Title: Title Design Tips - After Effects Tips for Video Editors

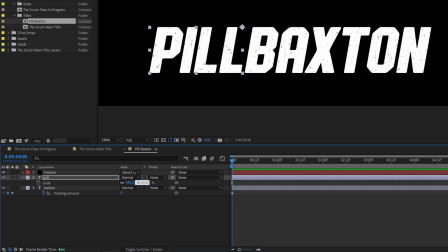(16:26)
I'll use this existing value in here, then type slash, that's divide, and the golden ratio is roughly 1.62.
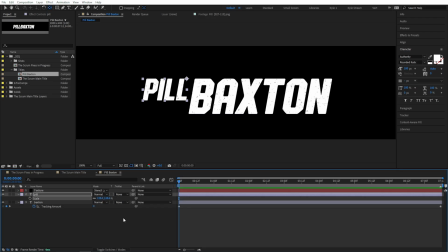(16:35)
That feels okay, but we can just use that as a starting point and adjust it in a way that makes sense here.
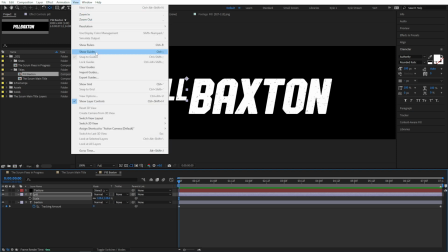(16:40)
I think this file has some guides from Photoshop. Let's turn those on.
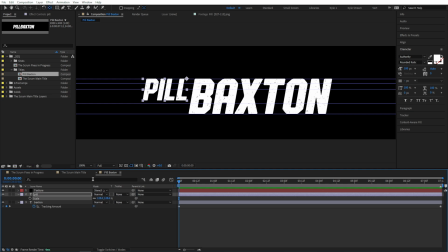(16:44)
I think the bottom of this first name should maybe line up with this little crossover from the A. I'll just scrub that scale up just a little bit.
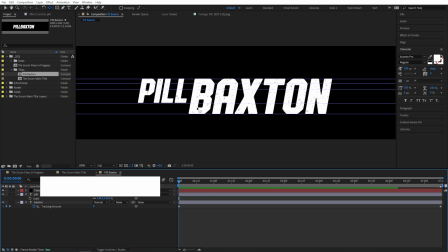(16:52)
Yeah, I think that looks good. Press Control semicolon to turn those guides back off.
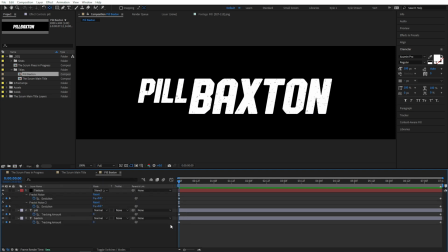(16:57)
And if I hit U, you can see all the keyframes that we made before in the other composition carried into here just fine.
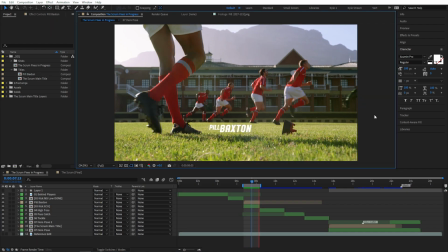(17:05)
Looking at this over the footage, I've added just that little bit of position drift. And don't laugh, but I think these titles are actually going to benefit from just a little bit of drop shadow.
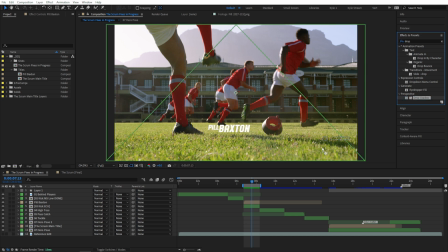(17:15)
Effects and presets, drop shadow. Let's use the eyedropper to grab the black from his shoe. We can bring the distance down to zero and crank the softness way up to about 200.
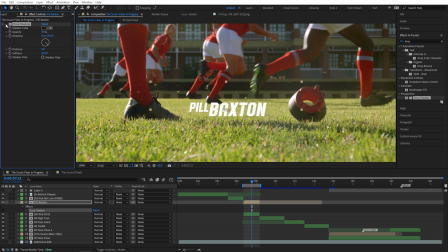(17:30)
If we toggle this on and off, we don't really notice there's a shadow here, but it does help this stand off from the footage a little better. Okay, now we just need to version this out to make the other names. Here's that introducing name title.
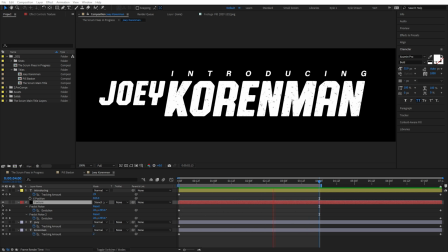(17:43)
You can see I hung on to the acumen typeface we were using before, but again, I was looking to add some contrast, so it's much smaller with really extreme tracking here.
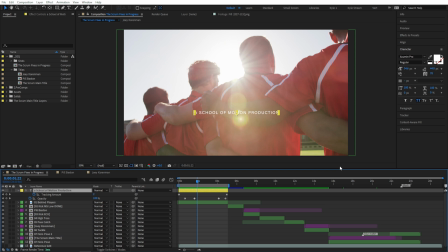(17:53)
I think we can also hold on to acumen for the opening School of Motion production title. Let's see if taking School of Motion to a heavier weight, skipping one is usually good, so let's try bold. Yeah, that makes School of Motion really stand out.
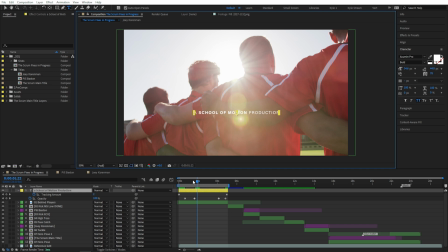(18:06)
I already added some simple opacity keyframes here, and those are okay, but I'd like to see if I can kind of give the idea that this flare is causing the text to reveal. With that layer selected, I'll grab my rectangle tool and draw a simple mask.
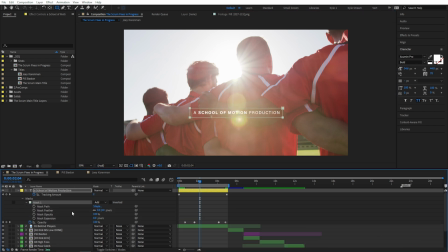(18:20)
Let's open that up, disconnect the linking for the feathering here, and crank the X feathering up to about 275. I like how that kind of knocks back the edges of the text just a little bit. Okay, let's line this up with the second opacity keyframe and create a keyframe for our mask shape. Go back just a few frames so we can still see this thing,
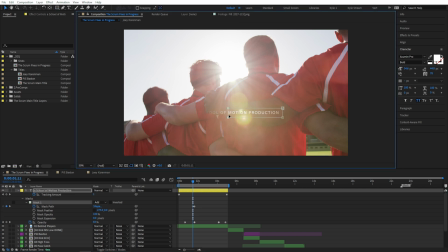(18:40)
and then bring in the edges of our mask so they kind of line up with the flare, more or less in the middle of the text anyway. Move that to line up with the first keyframe, maybe easy ease that second one, and
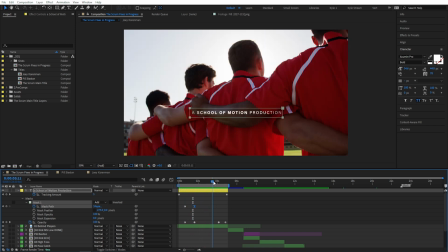(18:55)
yeah, let's do the same thing at the end. I'll just copy these two keyframes, move up to the fade out, and paste.
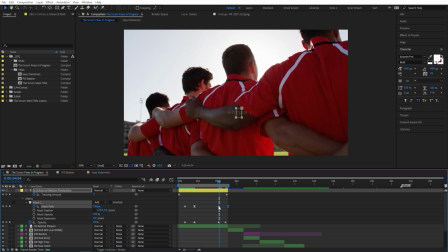(19:04)
They'll be backwards though, so if I right click, Keyframe Assistant, Time Reverse Keyframes. Cool, I might nudge this first one over a little bit, so it's kind of halfway between the opacity keys.
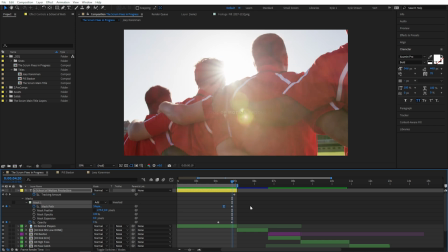(19:18)
Yeah, that looks nice. I think we can call it a wrap on this thing. There's obviously one big step left, time to export. We could go straight to a delivery format by using Media Encoder, but I usually like exporting intermediate working formats from After Effects, and then finishing the project off back in Premiere. It's a much better place to handle any final audio adjustments you might have, and this workflow can be much more efficient for dealing with any changes that might pop up.
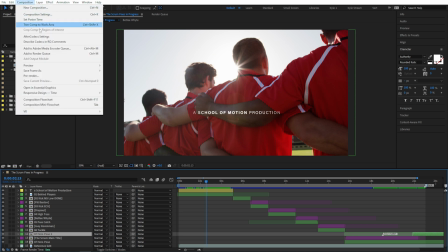(19:44)
Let's come up to Composition, Add to Render Queue. I really like image sequences for projects like this one.
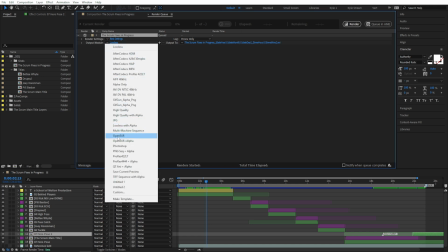(19:50)
You can choose your formats here and even save your own presets. I'm partial to the OpenEXR format, so I've made myself a preset for that.
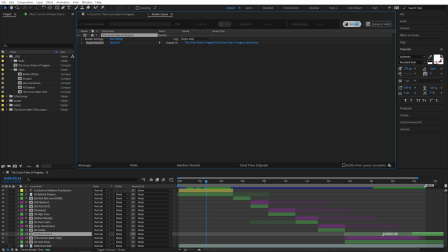(19:59)
Okay, let's export this thing and then bring it back into Premiere. Working with image sequences can be a huge time saver on a project like this. Exporting the entire project from After Effects can sometimes take a while.
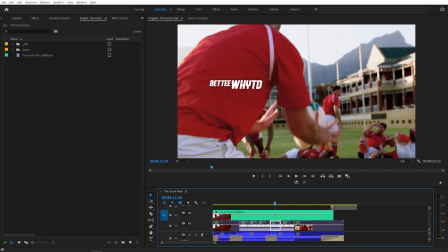(20:12)
And for a piece like this, where maybe you notice a typo or some other small tweak that only affects one shot,
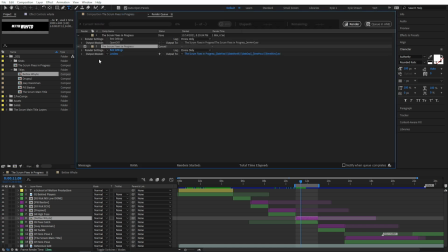(20:19)
being able to render and replace just that one small portion and turn these changes
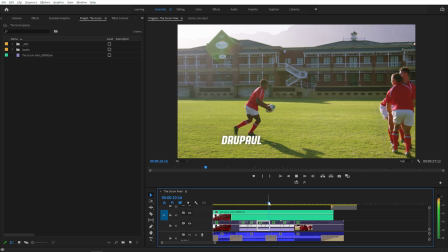(20:23)
around really quickly can sometimes mean the difference between whether you hit your deadline or not. After all that work, I'm excited for us to take a look at our final title sequence. We made some pretty major changes and a lot of subtle ones too.